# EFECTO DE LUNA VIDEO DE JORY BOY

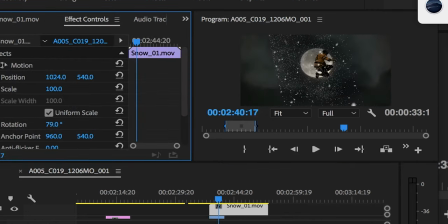(8:18)
Solo lo que yo hago es que lo viro así, le doy la vuelta, no sé hablar muy bien.
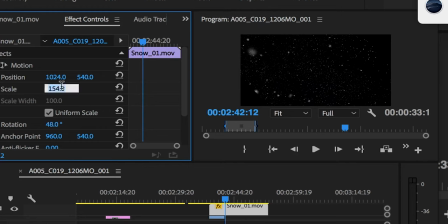(8:26)
Para que vaya con la corriente la nieve, la subo lo más posible para que quede en toda la pantalla.
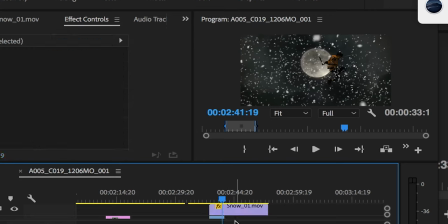(8:35)
Durísimo. Ahí se ve duro, pero hay mucha nieve. Vamos a ponerle un poquito más opacity. Opacarlo para que no se vea tan fuerte y ahí, más o menos por ahí, mira cómo se ve. Pum. Cacho. Ay Dios. Tienes que ser creativo, no es el más profesional y el más que ha cogido universidad.
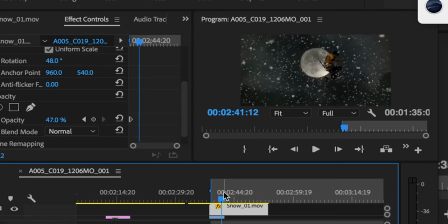(8:55)
Esto es usar la mente. Todo esto. ¿Cuántos efectos yo he hecho, muchachos? Ahí, muy bien. Me gusta cómo se ve ahí. Eso pone escena rápida.
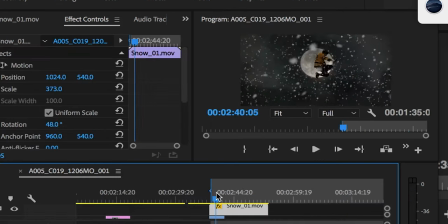(9:10)
Mira cómo queda. Tengo que bajarla ahí. Vamos a bajarlo un poquito más. Como que lo quiero más lejos para que se vea más amplio, más. Como que está en el aire, de verdad.
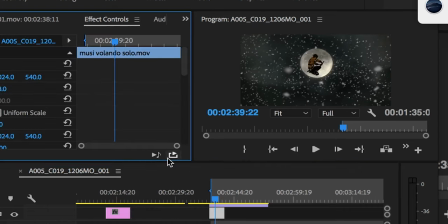(9:25)
Vamos a bajarle un poquito el tamaño. Perdonen que está cortada la pantalla. Pero ustedes ya deben de saber lo básico de eso.
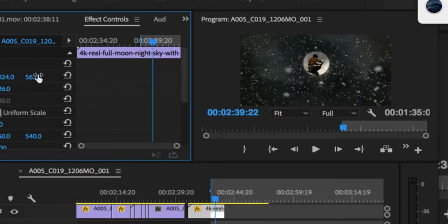(9:32)
Pum, pum. Mira. Subo aquí. Sí mismo, mira. Ahí me gusta cómo se ve como pam, como que está volando. Durísimo.
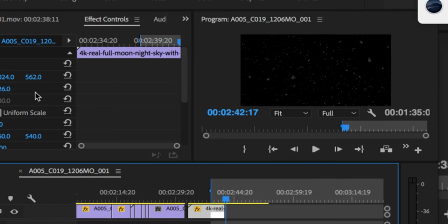(9:44)
Pam. Y así es el efecto, es muy sencillo. Ahí tienen el link para que vean el video. So, espero que les haya gustado. Cualquier duda que tengan o si quieren que yo les muestre cómo se hace otro efecto.
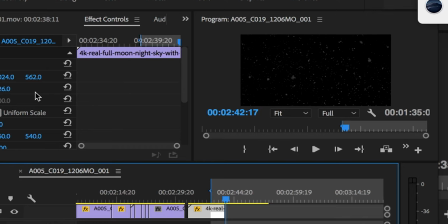(9:58)
Eso fue un efecto bien fácil. todas las personas que saben hacer efectos especiales van quizá a criticar y hacer su mierda, pero mayormente la persona que critica mucho eso es la persona que no tiene mucho trabajo, porque tiene tiempo para eso. So, espero que les haya gustado, mi gente, y ahí estamos.